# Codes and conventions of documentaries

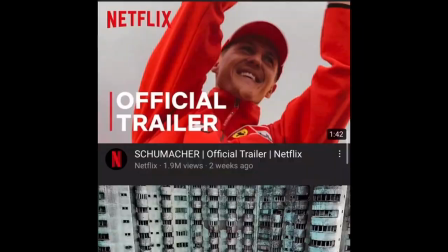6s
Documentaries have been around since the first development of motion pictures.
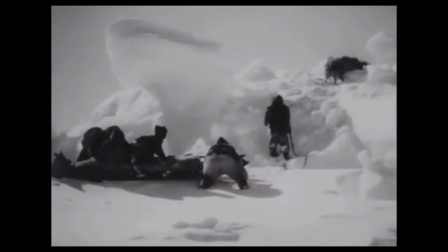10s
The first ever official documentary or non-fiction narrative was a film by Robert Flaherty called Nanook of the North in 1922.
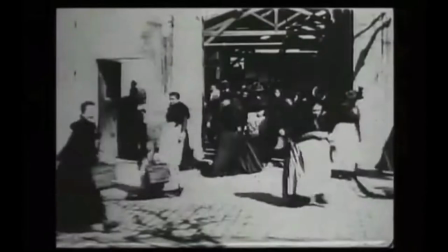20s
Although this was the first official documentary,
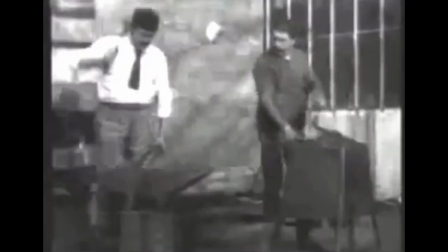23s
there have been other examples previous to the 1920 film such as some of the films the the airbrothers made called baby's breakfast or blacksmith now let's look at the codes and conventions a
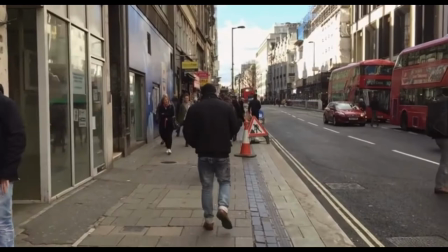42s
documentary is a non-fictional motion picture intended to document actuality in this video I'm taking a look at exploring the codes and conventions
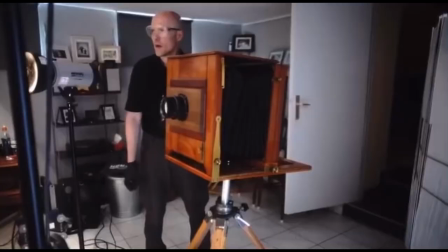51s
of documentaries the first part of the video will be taking a look at the camera shots that are often found in the codes and conventions of documentaries one of the
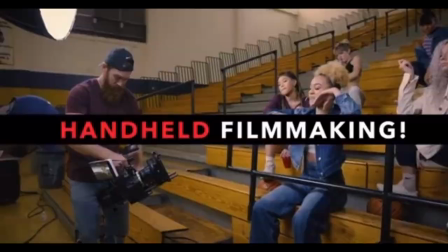59s
most prevalent camera shots is the handheld camera which basically encodes realism and the truth.
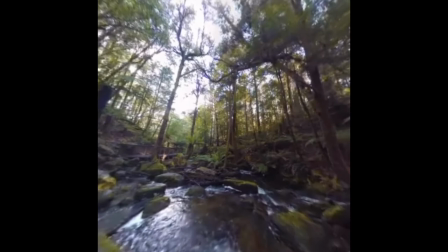65s
This helps the documentary to add to the effect of illustrating actuality rather than fiction.
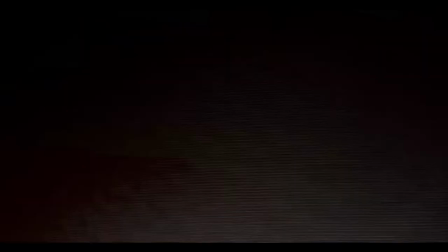72s
Another technique used in documentaries related to the camera shot types is the fly-on-the-wall filming which apparently captures real events as they happen.
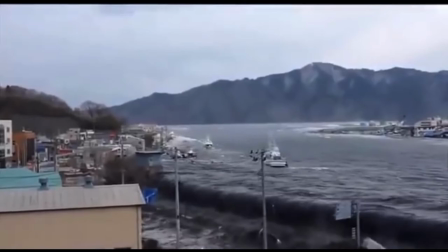81s
This helps illustrate the idea that what the viewers are seeing within this documentary has actually happened.
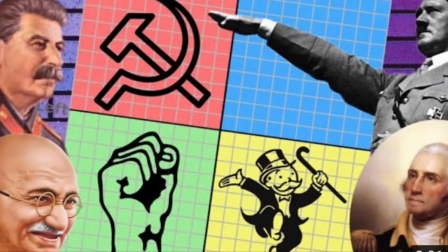87s
Often the case of documentaries is that the camera shot types are often point of view with encoded ideology with a preferred meaning.
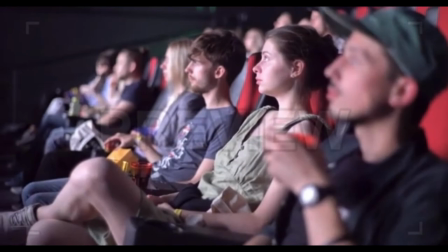95s
This means that the audience become engaged with the documentary for the POV shot and
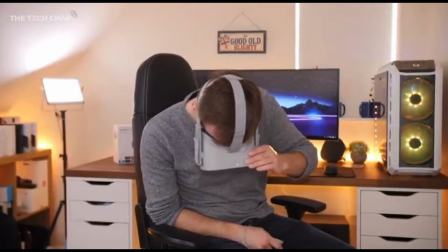100s
take on the meaning of the documentary more as they feel more immersed with the storyline.
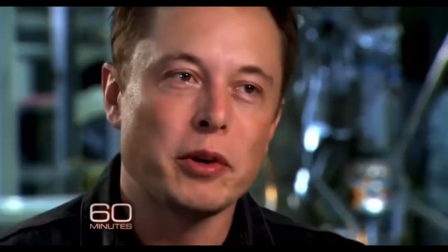106s
It's equally important to note the use of an establishing shot and close-ups,
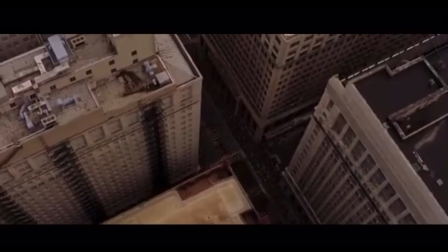110s
close-ups which are often found in the interview portion of the documentaries which allow the audience to become more immersed in the storyline,
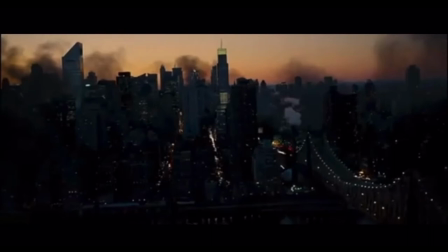118s
Equally, the establishing short helps the audience to understand the whole situation. Moving on to sound.
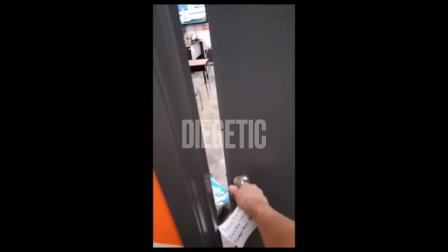126s
Sound appears in documentaries both diegetically and non-diegetically.
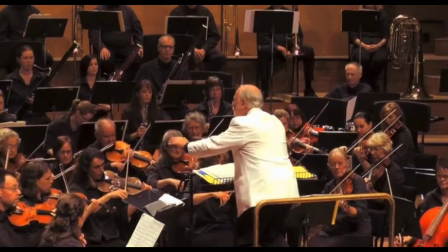134s
One of
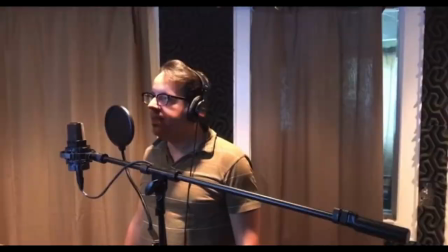139s
the most common forms of non-diegetic sound within documentaries is the narrative voiceover which helps lead the audience into preferred reading.
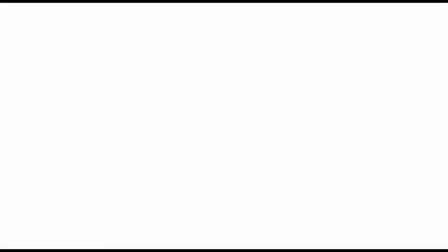147s
The gender and accent within the narrative voiceover plays in important role in helping the audience relate and understand the preferred reading. Another extremely important example of non-diegetic sound in documentaries can be the use of emotive music.
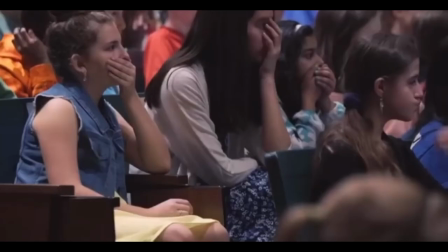163s
Many documentaries would not have the same impact if they didn't have the music that accompanied
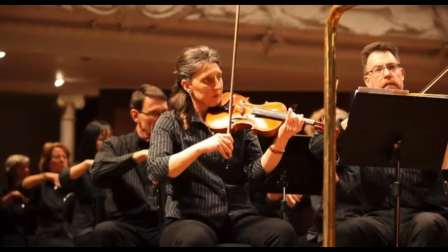168s
them and often the documentary relies on the music to help convey the story. An example of this could be the documentary Don't F for Cats where the use strings helps to bring the audience in and build tension.
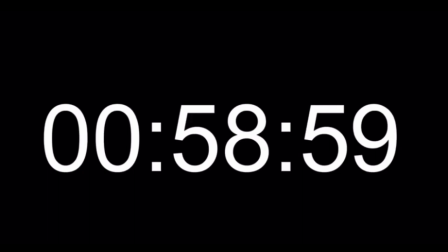180s
Next is editing. Documentaries often have a shorter running time than non-fiction feature films.
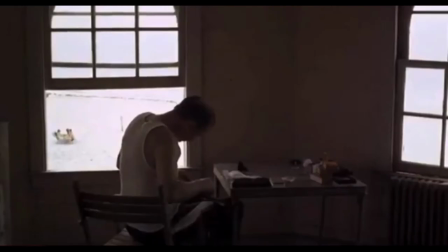186s
However, with the development and popularity of streaming sites, more and more documentaries are becoming longer.
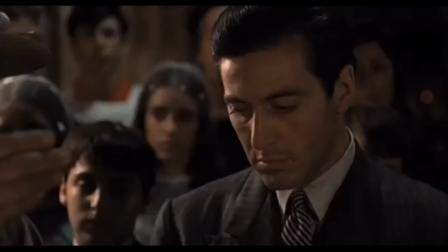194s
A lot of editing in documentaries also includes intercutting or parallel editing linking key scenes.
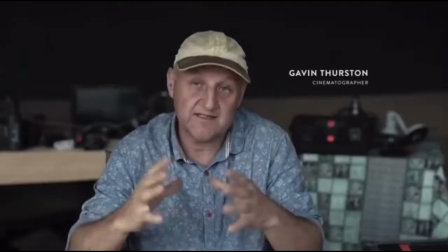199s
This is often the case when the documentaries are relating the stories in chronological order. Editing plays a crucial role in documentaries.
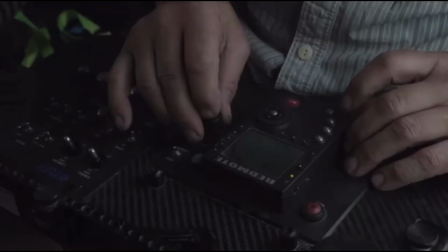208s
Documentaries create mediated culture. This is commonly due to the fact that documentaries select and construct, thus encoding opinion and subjectivity.
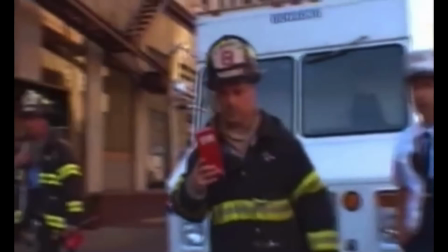218s
Selective editing is crucial to construct a meaning. Often documentaries tell actuality rather than reality. There is often the use of language to encourage preferred reading.
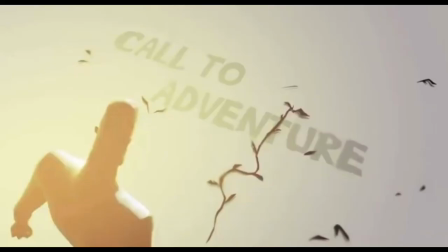231s
Taking a step back from the first three areas stated, we're looking at a wider list of examples of the codes and conventions within documentaries.
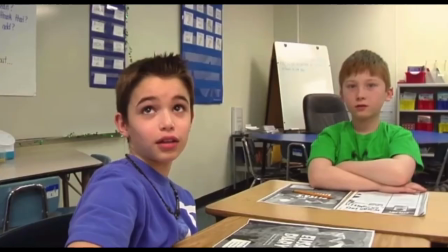239s
Often, the audience will see a creation of a narrative journey in order to answer a question.
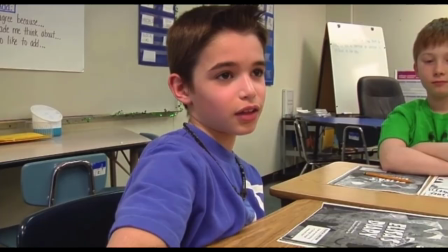245s
This is common with documentary as audiences watch documentaries to have their questions answered.
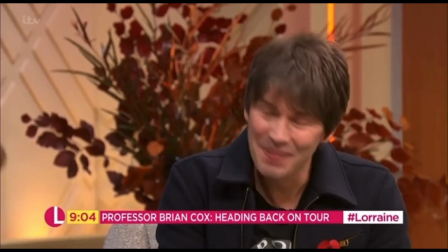251s
Documentaries equally include vox pops and interviews with experts, witnesses or participants.